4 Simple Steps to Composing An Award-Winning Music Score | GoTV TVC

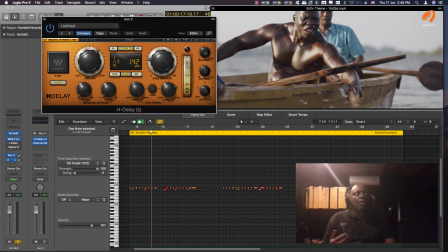32:15 So it's a quarter note. I set it to quarter notes, but with a triplet function. So that adds the triplets.
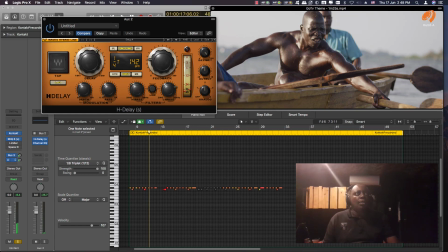32:31 If we're to listen to them alone,
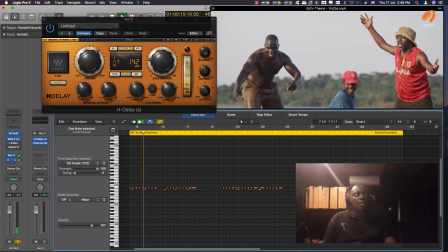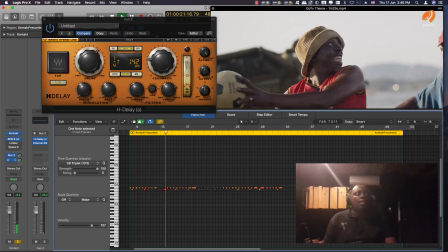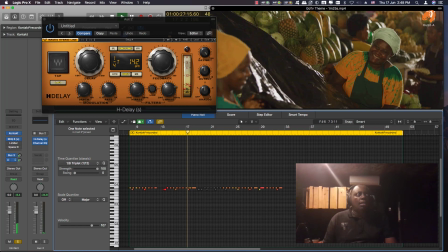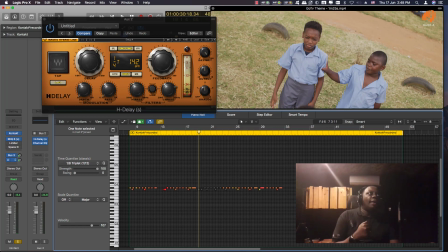32:50 yeah, so that's what they are playing, and they're enhancing the rhythm section in that way.
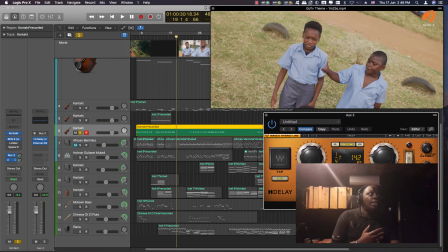32:56 And the delays are doing they are spreading themselves apart, so they fill those empty parts in the rhythm section.
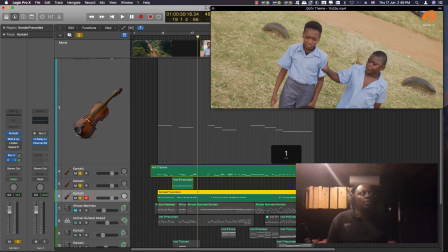33:08 So
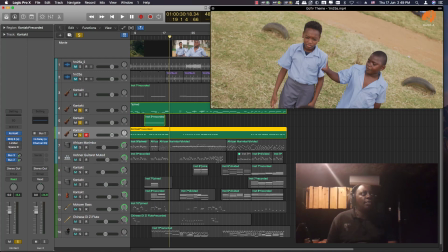33:11 forgive my cymbals, I put violins instead of drums, but you get the idea.
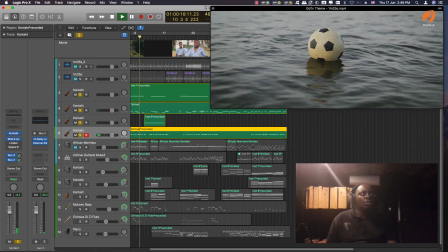33:20 So that's my rhythm section.
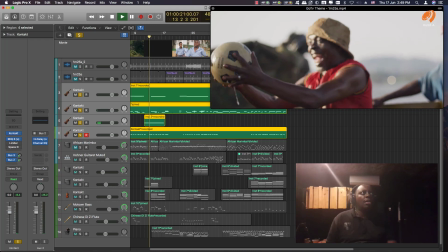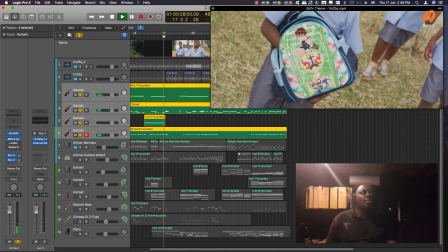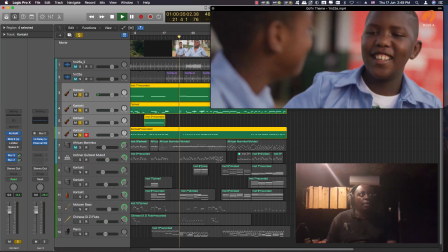33:36 So he's being bullied. There is no rhythm section in the bullying part. Softly begin to build it up.
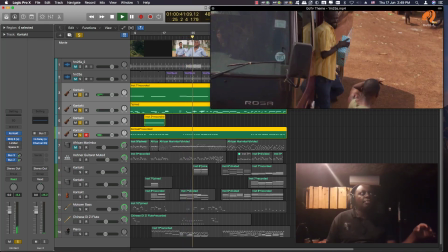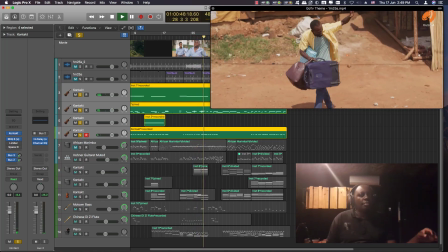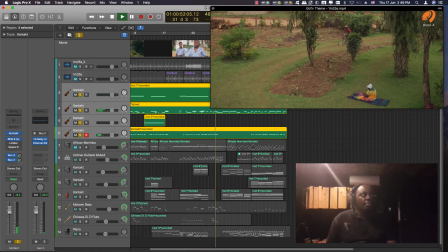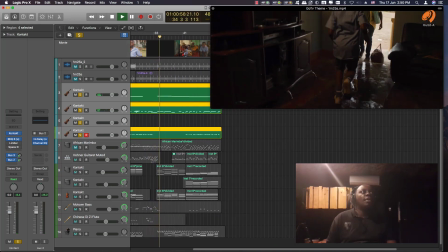33:59 He reaches home. Slowly keep building it.
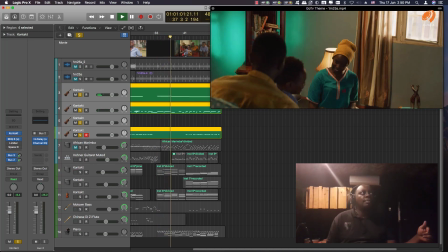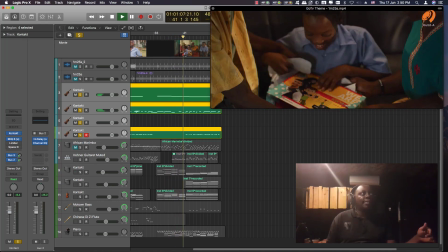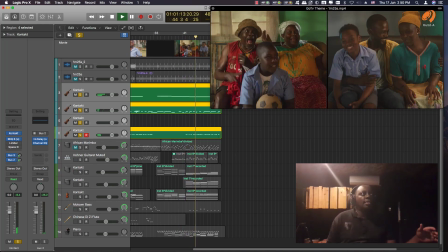And actually, it really works well, because even at the end, she begins to clap her hands. So it's as though she joins in the celebration of the GoTV being switched on.
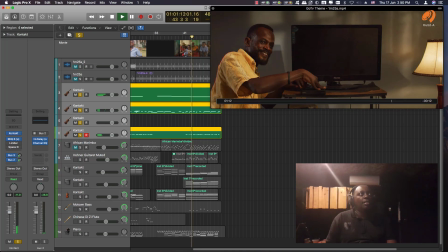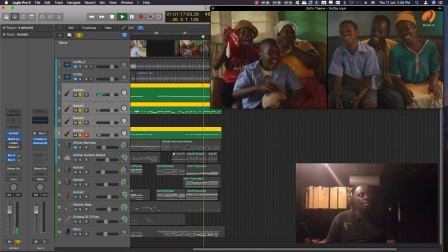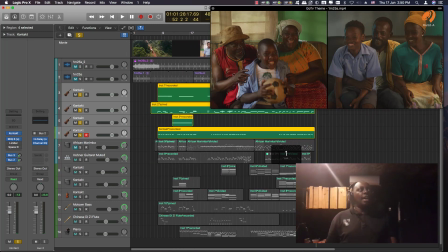34:48 Yeah. And that marks the end of our rhythm section.
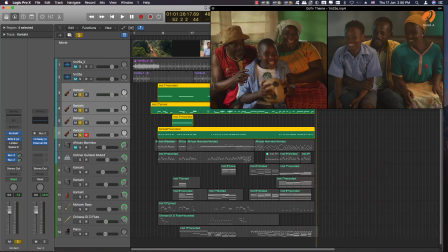34:55 And of course, because we know we're on time, 1:42, and we have the marimba already playing, composed for the melody line, and we have our rhythm section playing at that point.
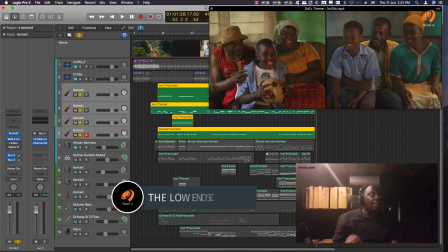35:15 The next instrument, the bass. When the bass comes in, because the bass also is of course marked in the low regions,
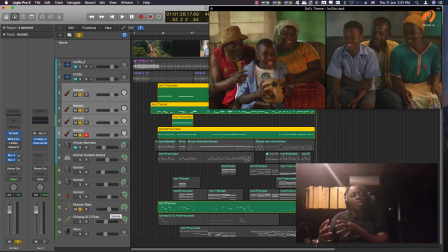35:29 and so finishing the rhythm section, the next thing to go to for me was the bass.
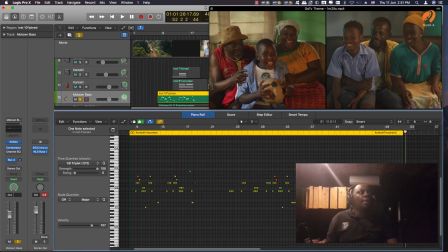35:36 And this is I used the Logic's bass.
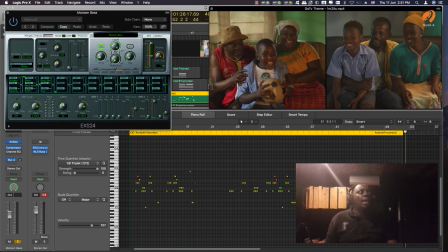35:42 It's called, I love their Motown, but also session bass, but also Motown.
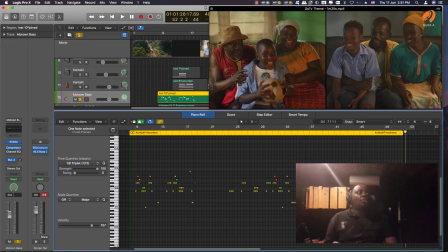35:49 For this project, I used the Motown bass. So with the Motown bass, this is how it sounds.
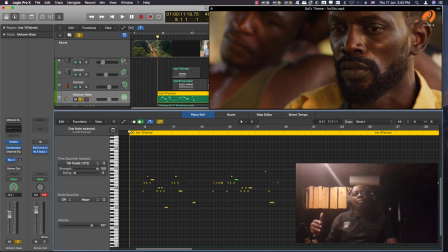35:57 And remember that many of these ideas are coming from the Afrigo song, but then they have been modified to fit the edit.